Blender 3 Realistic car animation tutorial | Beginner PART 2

Hello guys, welcome to part 2 of my car animation tutorial. If you're looking for part 1, the link will be in the description and somewhere on the screen.
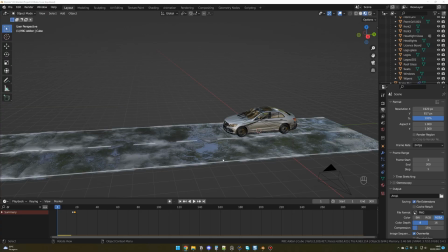[0:28]
Today is the final part, so we have a lot to cover. When you have the free version for the brake animation, you can set the drive to 0 and add a keyframe. In this example, I have in frame 16 the drive to 8, and then in frame 18 I have the drive to 0. It means that my car will start to stop after the frame 18.
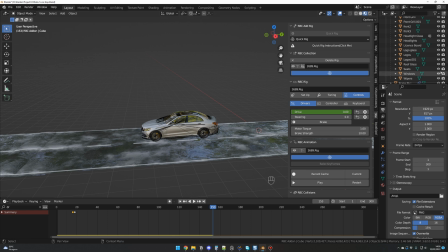[0:48]
If the brake is not sudden enough for you, you can just simply add a cube like I did here and place it wherever you want. For example here, and for this cube you have to go in RBC collisions and set it as a passive collision.
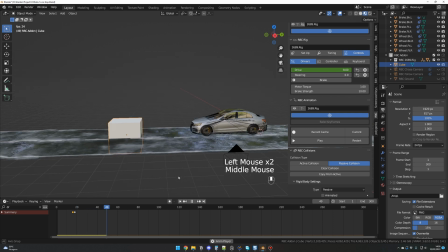[1:03]
So the car will hit it and stop. Just like this. And of course, as I said, you can put it wherever you want. And for the visibility, you just have to disable it in the viewport and in the render. But in general, you don't have to do exactly what I did for my scene. You could just use the theory behind to create your own animation.
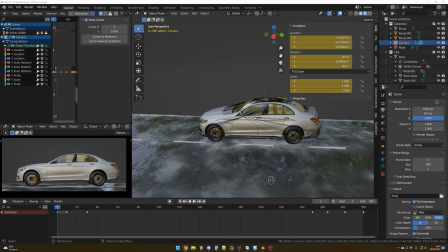[1:22]
Now, let's continue with finalizing our camera movements. First, we are going to change the resolution of the project for a more cinematic look and fewer pixels to render. So you go in Output Properties and you change the Y to
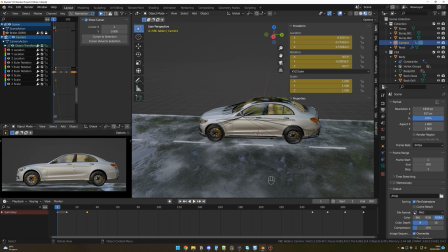[1:39]
817 to have this cinematic aspect ratio. So in the previous part, we left our camera animation like this. Today, let's improve it. First, we will add some zooms to add some interest to the movements.
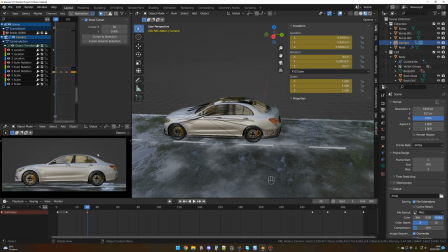[1:55]
So for example, here, so in the camera view, you press Ctrl on your keyboard and middle mouse button, and you move up to zoom. Maybe like this, and with the camera selected you press I on your keyboard to update the keyframe.
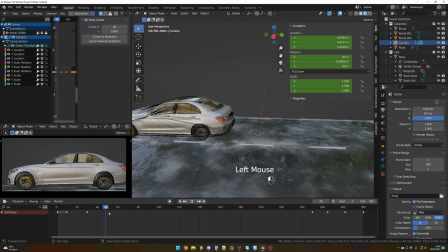[2:10]
So if we check, so yes, we have a zoom, and maybe we could zoom back here. So let's do the opposite. So Control, middle mouse button, and we go away from the car like this, and I again to add another keyframe, and maybe here one more time.
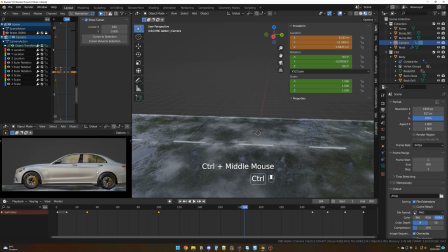[2:30]
I zoom here like this, and okay, so there we have a few zooms here and there. When you're happy with the overall look, it's critical that you take the time to validate your camera animation and you do your tweaks,
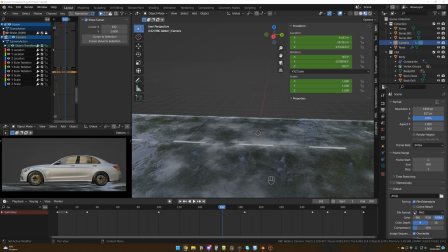[2:46]
because we are going to smooth all the movements and it will be a pain to change it after. So to smooth all the camera movements and to get rid of those hard transitions, actually let me close this window first just to show you how I created it.
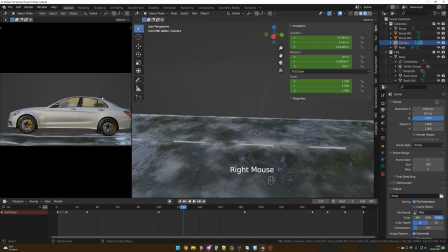[3:00]
So like this. And what you do to add another window, like we did the first time, you come here until you have the crosshair and you drag like this.
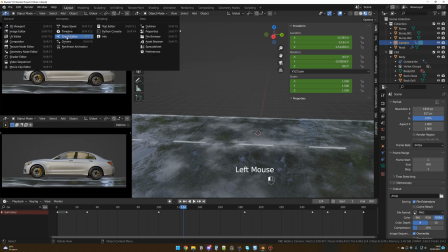[3:10]
And in this window, we are going to go in the graph editor, and to smooth all the camera movements,
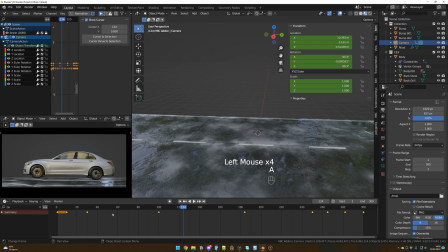[3:17]
you select your camera and you press A on your keyboard to select all the keyframes. And from there, we are going to create keyframes between all our major keyframes. So in key, you go in sample keyframes, and now as you can do,
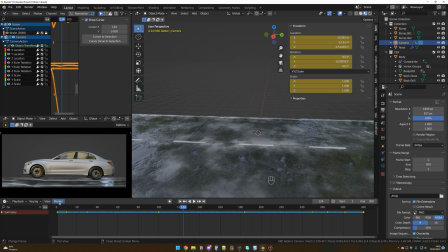[3:34]
Blender has created keyframes for us, but it changed nothing at all for now. The movements are still very hard. So to smooth everything, you press A to select everything, and here in this window,
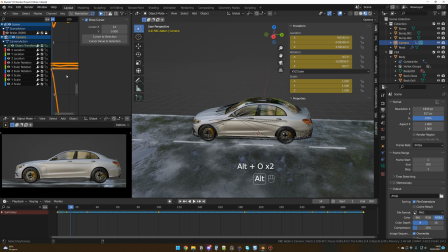[3:50]
you press Alt and O on your keyboard, and you could do that several times. And we don't see it clearly here, let me show you. And it's going to smooth all those little spikes in order to have a smooth animation.
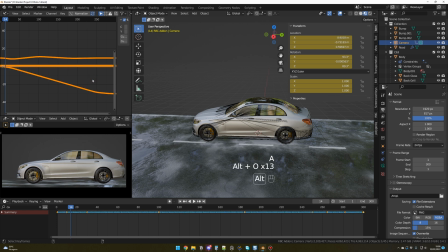[4:04]
So let's continue. So A and Alt O. And now if I check my animation here, as you can see, it's very smooth. Wow. I like it.
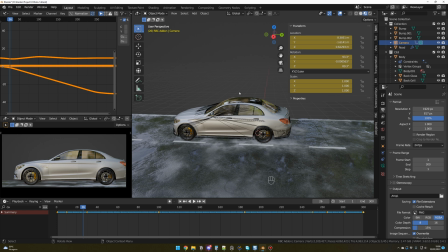[4:18]
And now it's the time to add some mess in all that. Yeah, because we don't want the camera to be that clean. For my taste, it's better to have a more organic movements.